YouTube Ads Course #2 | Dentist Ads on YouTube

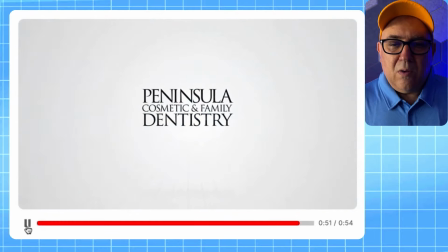Okay, so
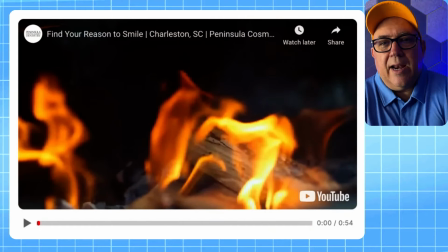So this is an interesting approach to an ad. And I think that overall the concept is sound. The idea is we're about ribs. If you like ribs, I like ribs. Clean your darn teeth after the ribs. Don't hurt your teeth. Or why should you have good teeth? Because you like ribs.
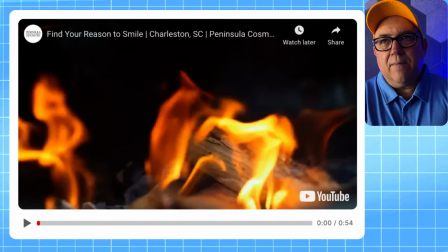I think it was a little, I think we know we like ribs. And if we like ribs, we were watching that, but it didn't really even say the name Peninsula Cosmetic Family Dentistry.
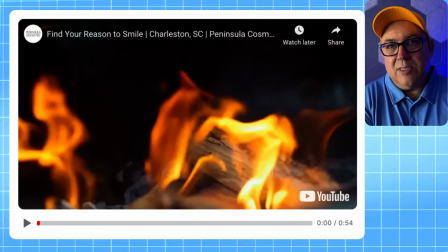So overall, I liked the concept, and maybe if it was a TV ad, you would pull people in. But what if for people who don't like ribs? Or
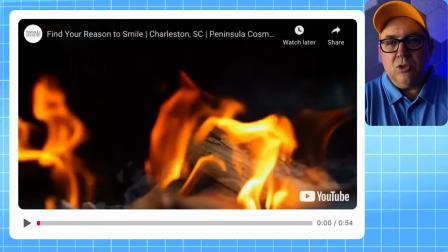I want to like this ad. I think that the concept is super sound, but I think you need to, if I was doing it, I would find a way to start with a problem instead of a thing you love.
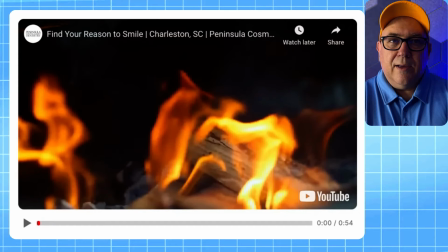I would say, what is the problem that people are trying to avoid? Maybe is that you can't go out for ribs, you can't have ribs, or you are someone who's embarrassed by the food stuck in your mouth.
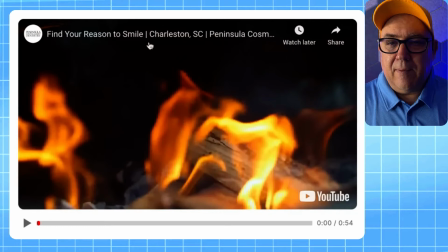I'm not really sure. I'm glad we like ribs. I think that's nice, but I'm not sure that that is the most direct route to getting new customers.
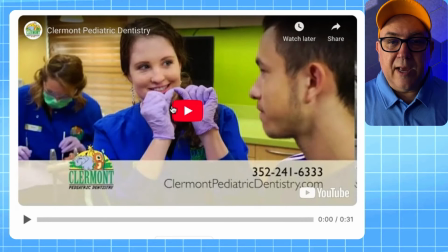Okay, here's Claremont Pediatric Dentistry.
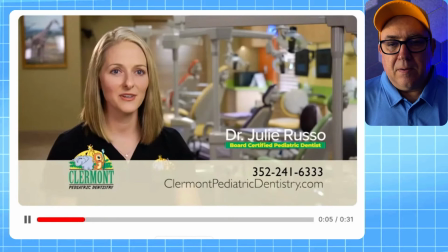Pediatric dentistry is the specialty of dentistry that focuses on the unique needs of children, and we offer comprehensive pediatric dental services.
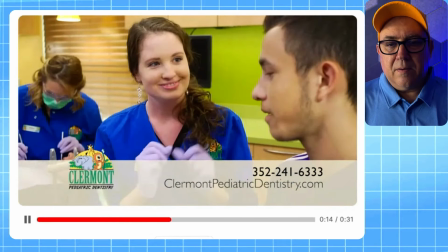We have an awesome facility, but above that, our staff is amazing. They're fun, they're friendly, and that's what makes the children love coming to us.
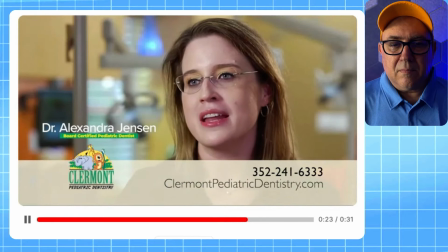We love working with parents and children alike. We like creating that warm and comfortable environment that invites families from the community to come in and experience dentistry from the heart.
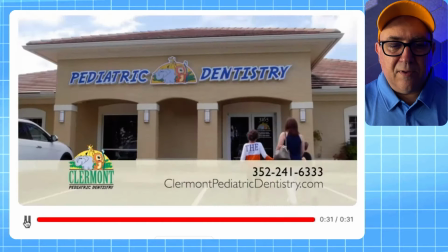Oh, this was super interesting. So it looks like an all-female practice also, which is unusual.
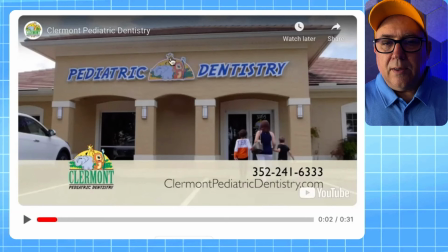So I think that this here, I previously said pediatric dentistry was, I previously said that having a picture of the building would be a bad idea,
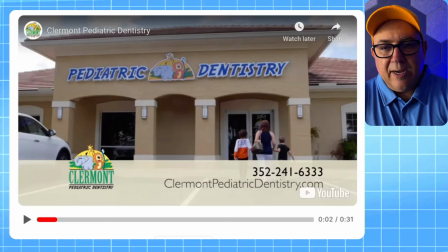but this seems like a signature thing that someone might have in their neighborhood that they might always drive by and they wonder, oh, is that a good place to take my kids for their dentist? It has kid music.
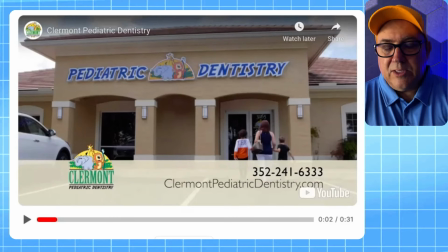It has bright colors. It feels like going to sort of a fun place for the kids, and it has moms and dentists involved. It has this information down here. I would sort of keep this information persistent.
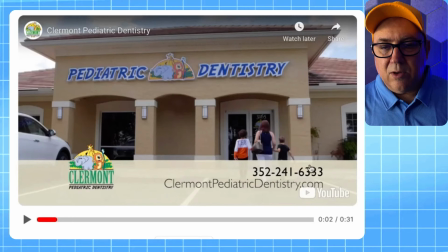I don't know that we need the full logo, but the URL and the phone number I think would be helpful.
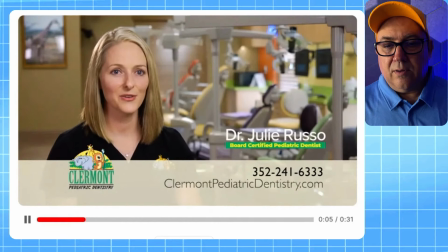Pediatric dentistry is the specialty of dentistry that focuses on the unique needs of children, and we offer comprehensive.
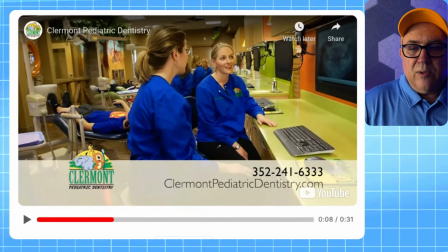Look at the colors in this. They're really showing this off, which I think is great. They have colorful uniforms or smocks or whatever, scrubs, I don't know, whatever they're called. And they have colorful environment. It feels like wood.
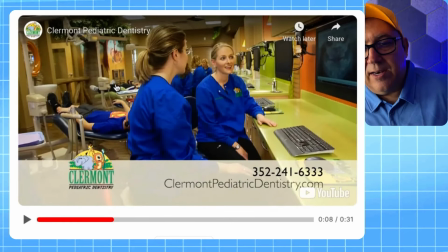It feels like a fancy sort of fun children experience. And so someone really had this experience in mind when they built it, and they're showing it off here.
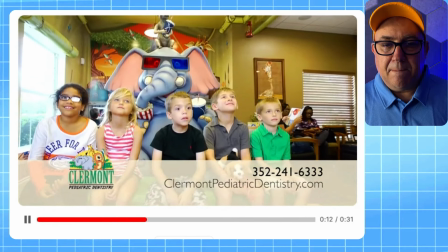Of pediatric dental services. We have an awesome facility.
So there's an elephant here.
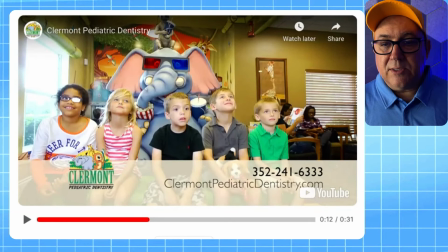We have an awesome facility.
I'm convinced that this really is an awesome facility.
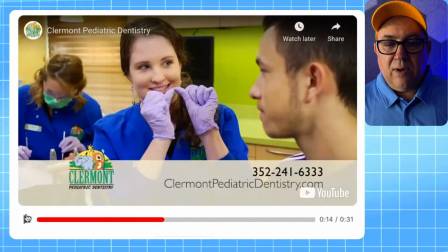But above that, our staff.
Oh, I like that.
Above that, our staff.
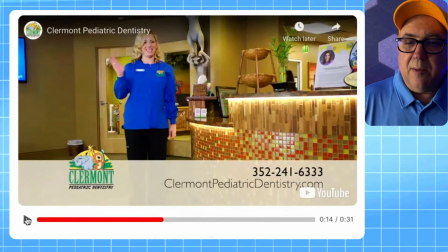We saw a lot of things, but we didn't see anybody coming out and waving and smiling. And, this type of decoration that just sort of captures the eye and makes it softer and less clinical.